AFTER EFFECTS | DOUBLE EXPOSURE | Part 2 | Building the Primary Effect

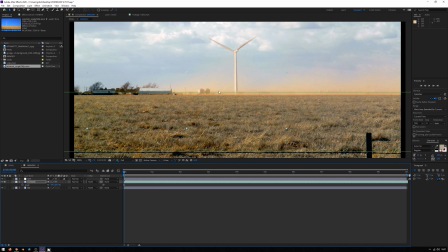260s
I'm going to go to the memory here, and I want to create like a sunlight just here, like a kind of sunset punctuating things.
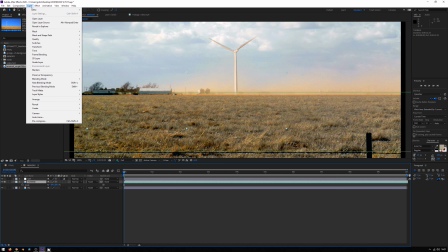268s
So to do that, I'm going to go layer new solid.
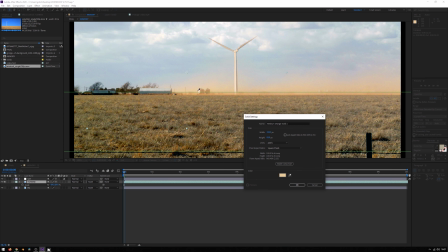272s
I'm going to create like a bright orangey sunshine like so. I'm just color picking from the orangey light we can see in the shot. There we go.
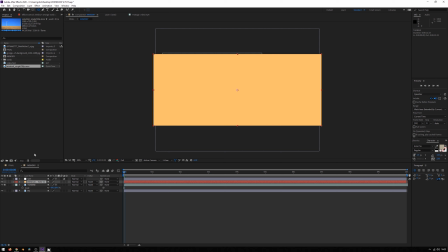285s
I'm going to get an ellipse tool. And on that same layer, I'm just going to keep my finger on shift to create a perfect ellipse.
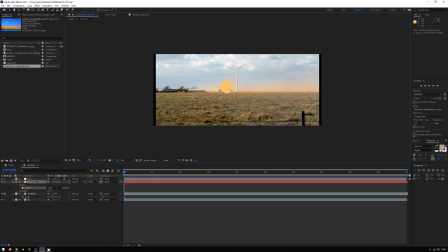295s
Like that. And I'm going to double click the mask itself. So I'm not moving the layer, but I'm double clicking the mask. And I'm just going to put it on the horizon there.
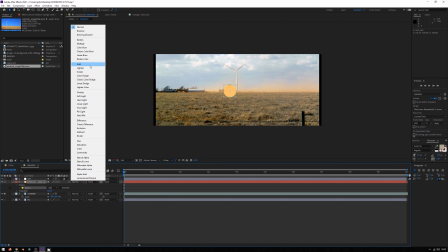306s
I'm going to change my blending mode to add. So it's adding its values.
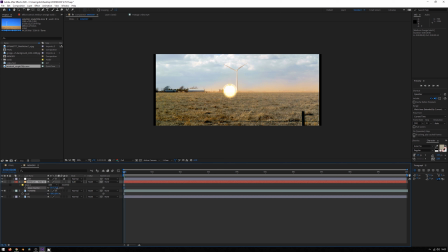312s
Then I'm going to press F for feather. I'm going to feather up that mask just to give me this kind of warm, kind of sun-like kind of view. And then I could Control D to duplicate that,
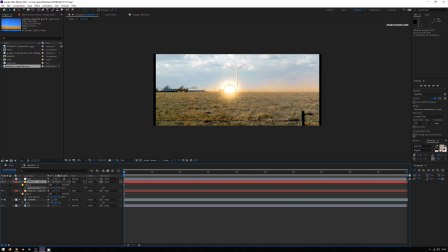329s
press F to feather a bit more and spread that out just to get a bigger gradation. Then I could come back to my first one, go to T for transparency and just dial that in a bit.
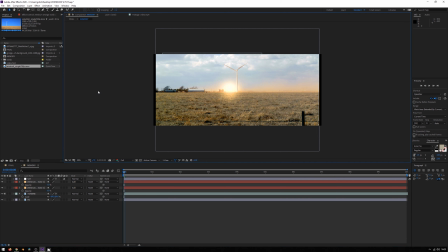343s
Go to T on this one and just dial that back a bit. And there we go, we've got like a fake sun, and then we can come back to final.
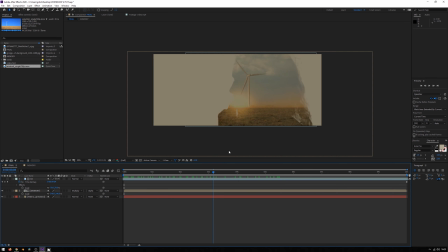351s
And that just gives it a bit more of a magical, kind of haunting, summer of a mind kind of quality about it. There we go.
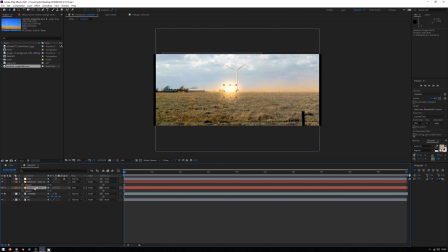362s
And it would also be nice just to kind of do a bit of a fake camera move, possibly. Just tweak that sunshine up a bit just to give it a bit more intensity. A fake camera move. So what we could do is move some of these layers left and right.
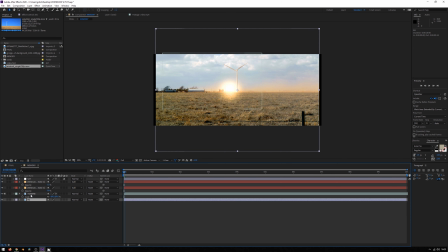381s
So what I'm going to do is select all these layers, press P and put a stopwatch on all of them. Because they're selected, it'll mark all of them. I'm going to go to the right. And I'm just going to push it
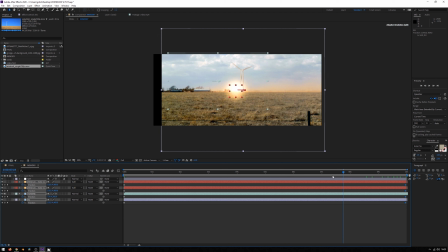402s
like so to the right. So we just get this suggestion of a camera movement.
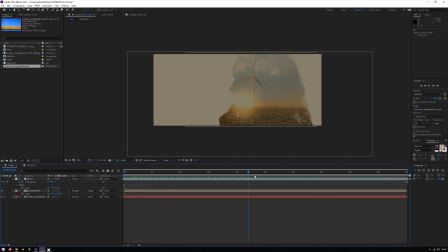408s
And that'll be quite nice in just giving that thing a sense of inertia, a sense of longing and kind of retrospection. Yeah, it's passing memory going through her mind. Okay, so we're getting there.
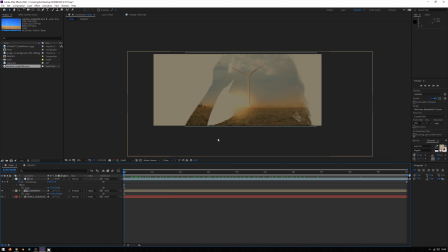425s
We've got the beginnings of this, but it's still a fairly long way off. Now, what I'd like to do now is try and bring some of this back over the top of this. So we're just seeing the internal memory, but around the edges, we're starting to perceive
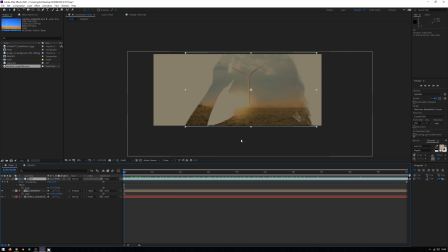444s
the kind of person coming back at the edges to give it a bit of three-dimensionality. So to do that, I'm going to duplicate by Control D the green screen footage. So we've got another version of it.
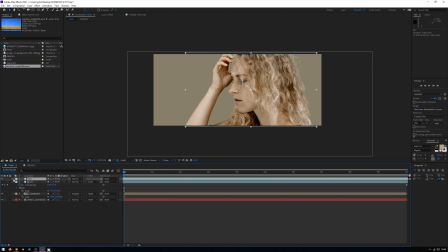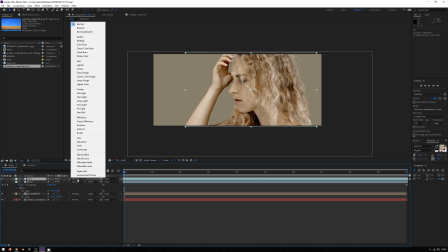464s
And then what I'm going to do is multiply this down over the top, like so.
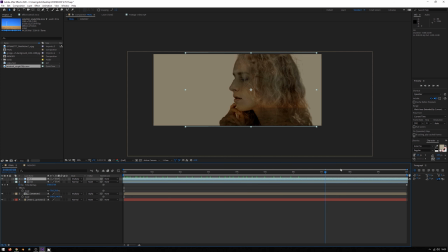471s
And you'll see that we've now got the two working in harmony. Yeah, memory, not memory coming through. So that's kind of working. We're getting somewhere close, look. But it would be great if we could just have it around the edges.
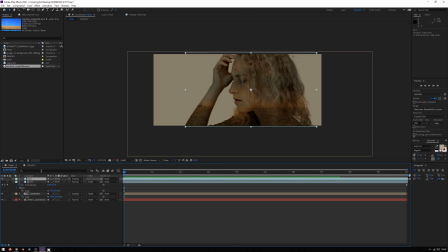490s
So to do that, we'll call this edge. What I'm going to do is Control D again, because we know this has got a mask in it. Okay. I'm going to call this edge matte.